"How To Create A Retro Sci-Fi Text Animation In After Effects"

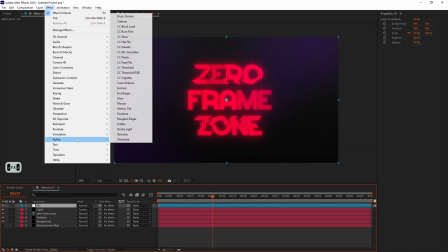Let's call it FX. Add a motion tile effect and turn on mirror edges.
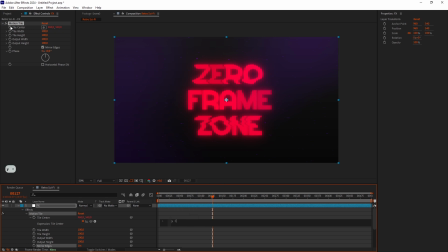Alt-click on the tile center stopwatch. Type Y equals wiggle, parentheses 5 comma 10. Then square brackets with 1. On the next line, square brackets value, square brackets 0, comma,
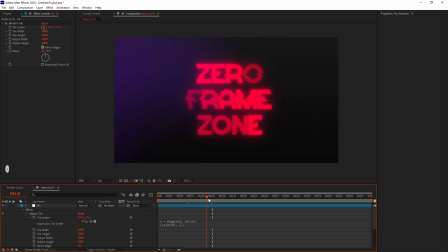and Y. With this expression, we are adding a random wiggle motion only to the Y-axis without changing the X value.
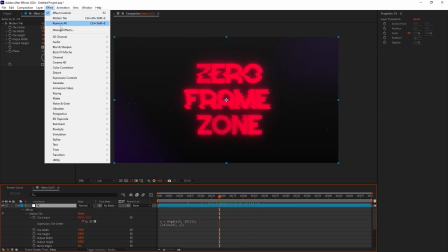Next, let's add an exposure effect.
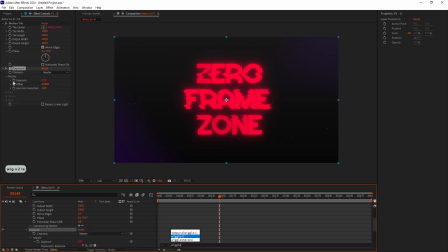Alt-click on the exposure stopwatch and type wiggle, parentheses, 5, 1. We are doing this for a random light flickering. Good.
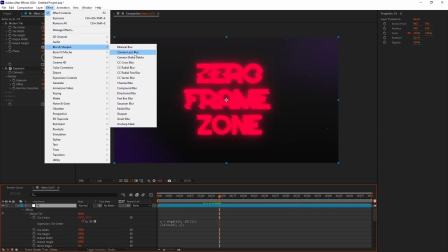Now let's add some blur. Add a camera lens blur effect. set the blur radius to 0 and alt-click on the stopwatch.
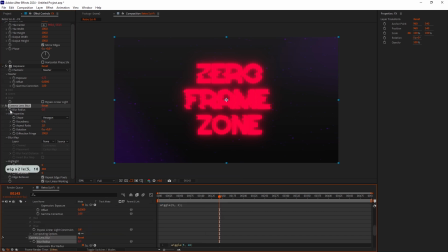Type wiggle parentheses 5,10 for random blur animation. Let's add some noise. Add a fractal noise effect. Set the scale really low, I'll make it 3.
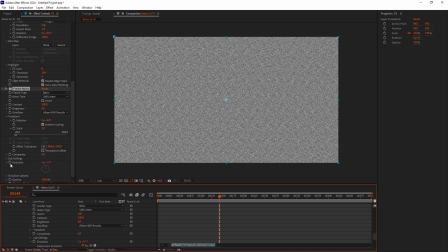Alt-click on the evolution stopwatch and type time multiply 2000. Set the fractal noise opacity to 50 and change the blending mode to overlay.
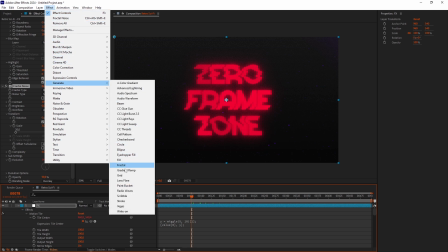To get that retro screen look, we'll use a grid effect. Set the size from to width slider.
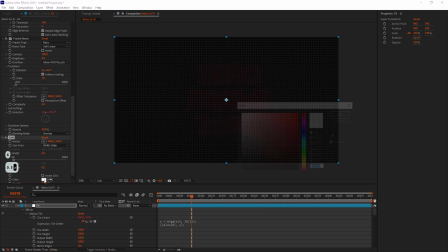Lower the width down to 6 and border down to 0.5. Set the color to black and blending mode to normal.
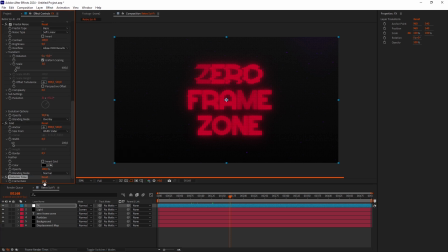Finally, let's add a posterized time effect. I'll set it to 15 frames per second to get a choppy, old school look.
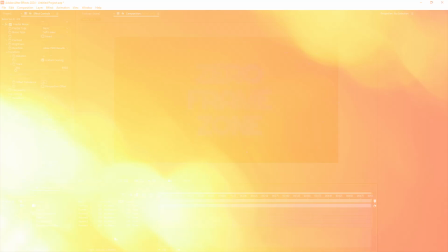Now let's check out the finished piece. Looks pretty cool, right?
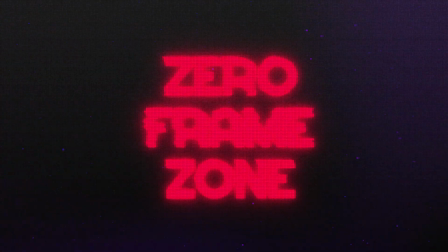Don't be afraid to play around with colors and effects to get different results.
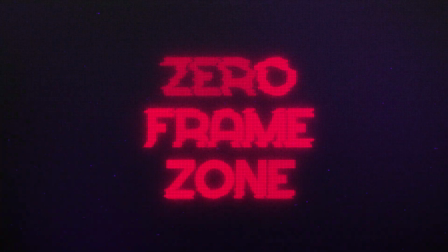If you enjoyed this, tap the like button and subscribe to stay updated with more videos.
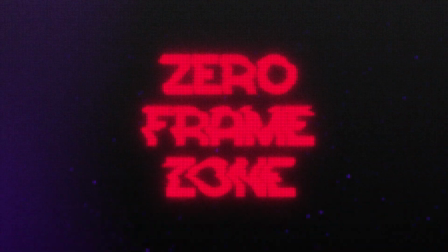Thanks for watching and happy editing. See you soon.